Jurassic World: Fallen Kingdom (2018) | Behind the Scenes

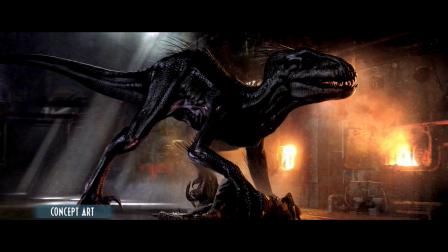(41:45)
The Indoraptor, it's the perfect weapon. And it's the most dangerous dinosaur we've had in any other movie.
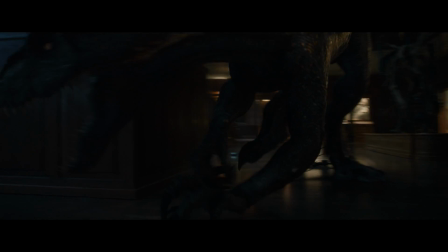(41:53)
It's a dinosaur, but it's really a monster. The Indoraptor is not a majestic creature.
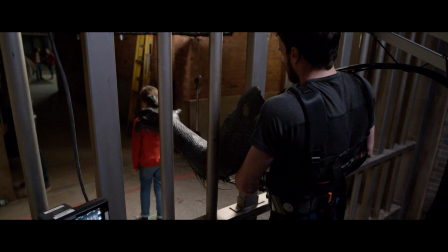(41:59)
It's a homicidal maniac. I was kind of scared because you turn around and it's like here on your face,
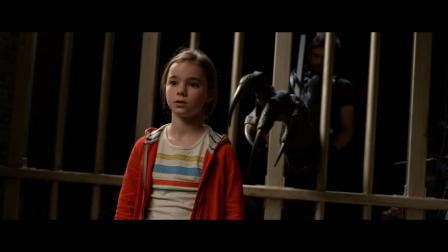(42:06)
and it's like full talons and everything, and so it's kind of scary.
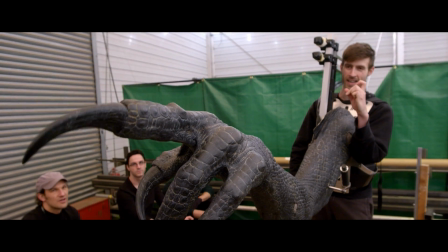(42:16)
This is the claw of the Indoraptor, and it's quite heavy. Our role at the Indo is to take the initial design and develop it in the real world.
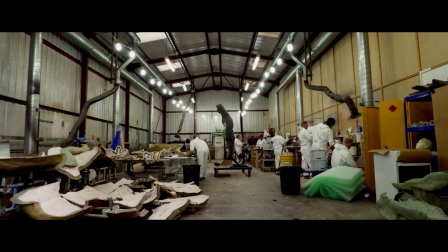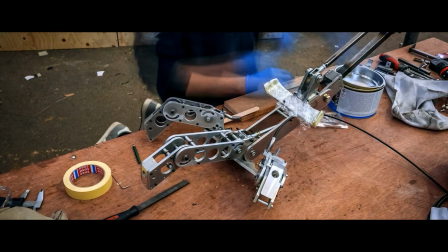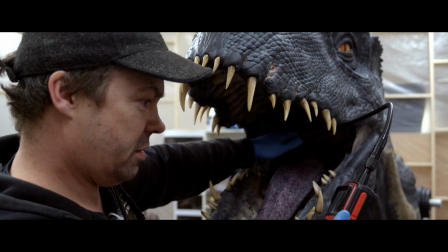(42:41)
Clean bill of health. Ooh, there we go.
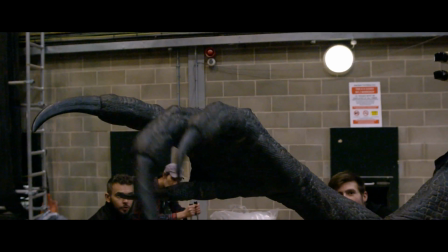(42:44)
To take the Indoraptor and look at that as a further genetic experiment is a really exciting possibility.
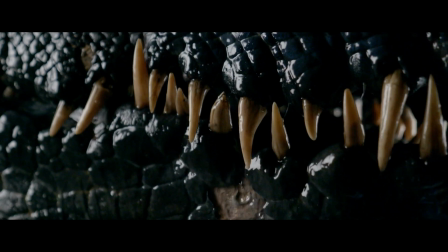(42:50)
And the idea that this is not necessarily 100% successful. We're seeing degrading of skin or flaking of scales.
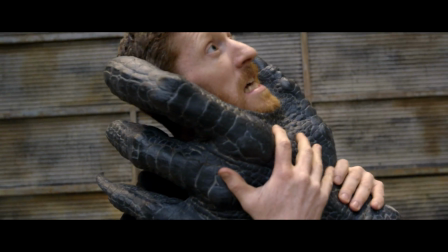(42:57)
We're doing an insert head and neck and a hand and a leg, which have to interact with actors.
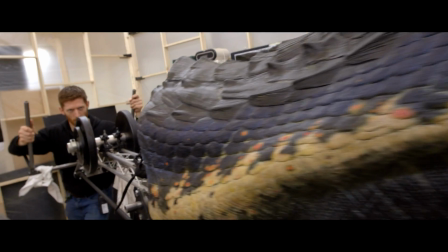(43:07)
The Indoraptor is puppeteered by 4 or 5 puppeteers.
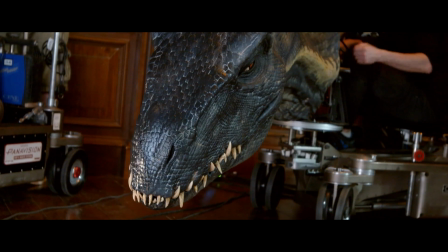(43:13)
We have a guy on the jaw and a guy on the nostrils and lots of different parts of the eye.
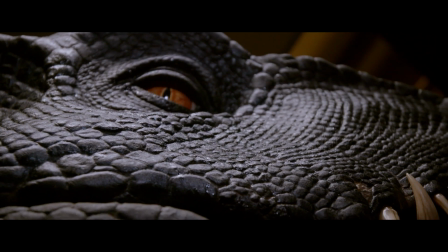(43:18)
We've got a beautiful movement around the outside of the eye, and we've also got a fully rotational eye here as well, a bit like a crocodile.
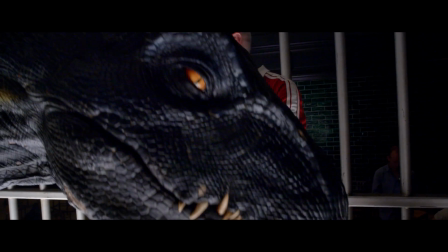(43:28)
Go. Down. What I'm operating is the jaw mechanism here.
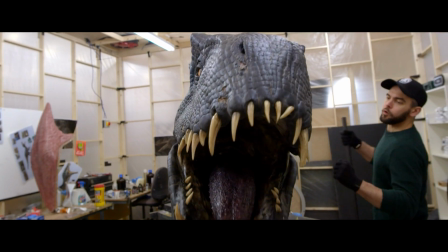(43:33)
So as I swing this lever forwards, we get the sort of full range of motion and then back to close.
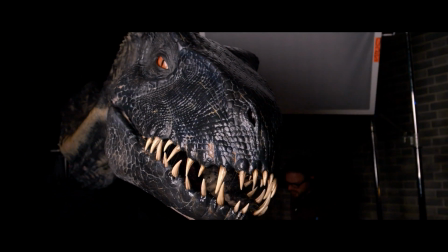(43:39)
When the mouth is closed, there's a fantastic pattern to those teeth.
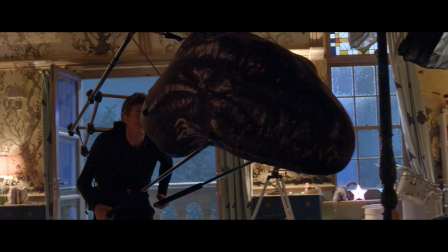(43:48)
So this rig was created specifically to provide something more of an eye line and something that you can actually perform on set so that the actors don't have to look at balls on sticks.
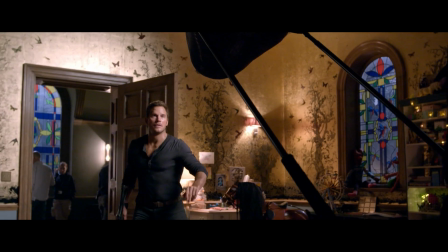(43:58)
And it also gives you the actual scale of the creature on set. It's getting a great response from the actors because it gives them a chance to respond to something in the moment.
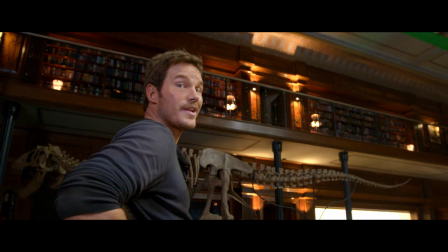(44:07) That is cool.
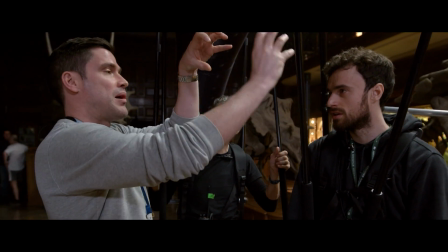(44:08)
We worked with the effects supervisor from ILM to develop the little idiosyncrasies to provide a good basis for his animation.
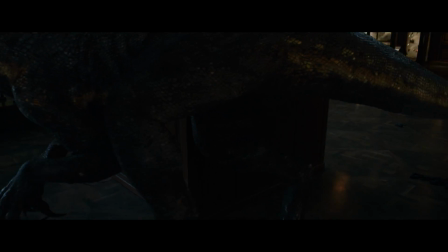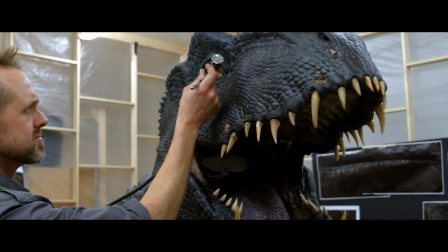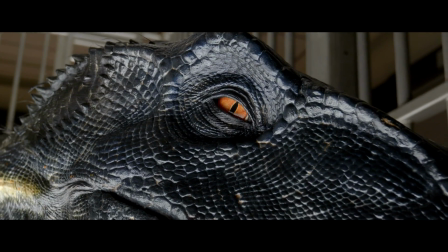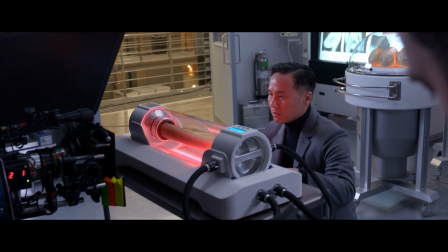(44:33)
If I was Dr. Henry Wu and I made the Indoraptor, I'd be very proud of myself.
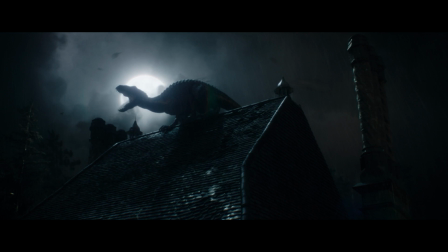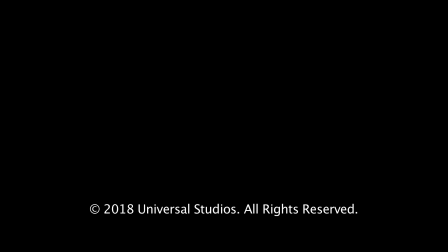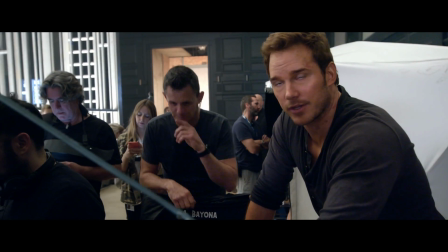(44:50)
It's awesome to be in a fight with two dudes who could definitely beat your ass in real life, but who are paid to lose to you.
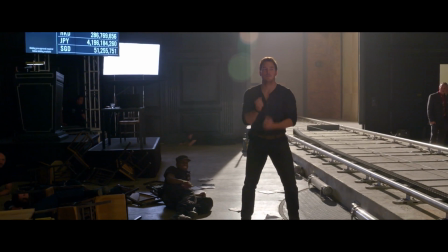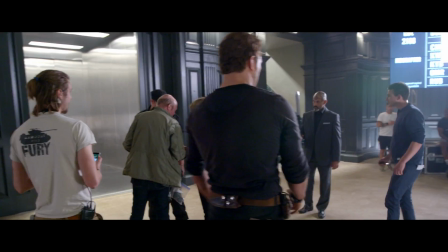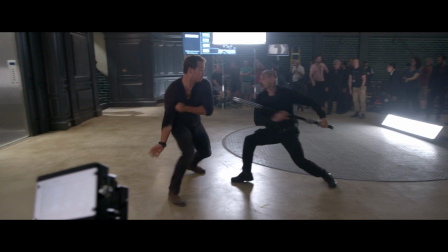(45:10)
Here we are, Dancing with the Stars, choreographing our battle scene dance.
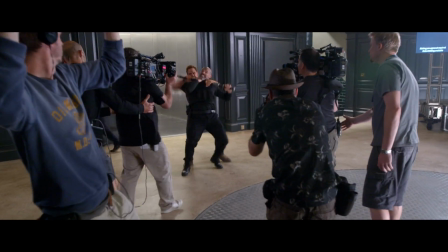(45:14)
Really hoping America calls in and votes us to be the #1 dance couple.
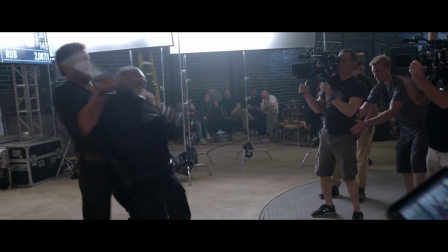(45:20)
This is more physical than the first movie for me. They've taken the action hero element that worked in the first movie and expanded on that.
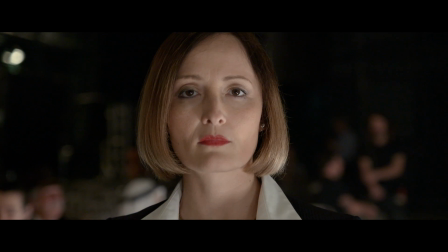(45:28) Oh, yeah. Welcome. We'd like to offer you a special treat.
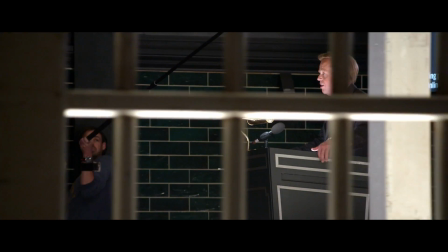(45:39)
The auction sequence begins as just this scary moment in which the dinosaurs that you've known and loved are going to be sold off.
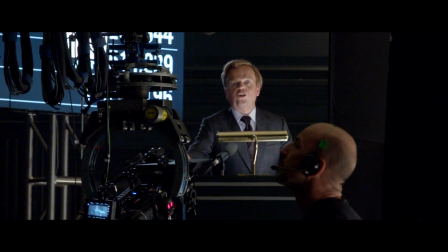(45:50) Sold!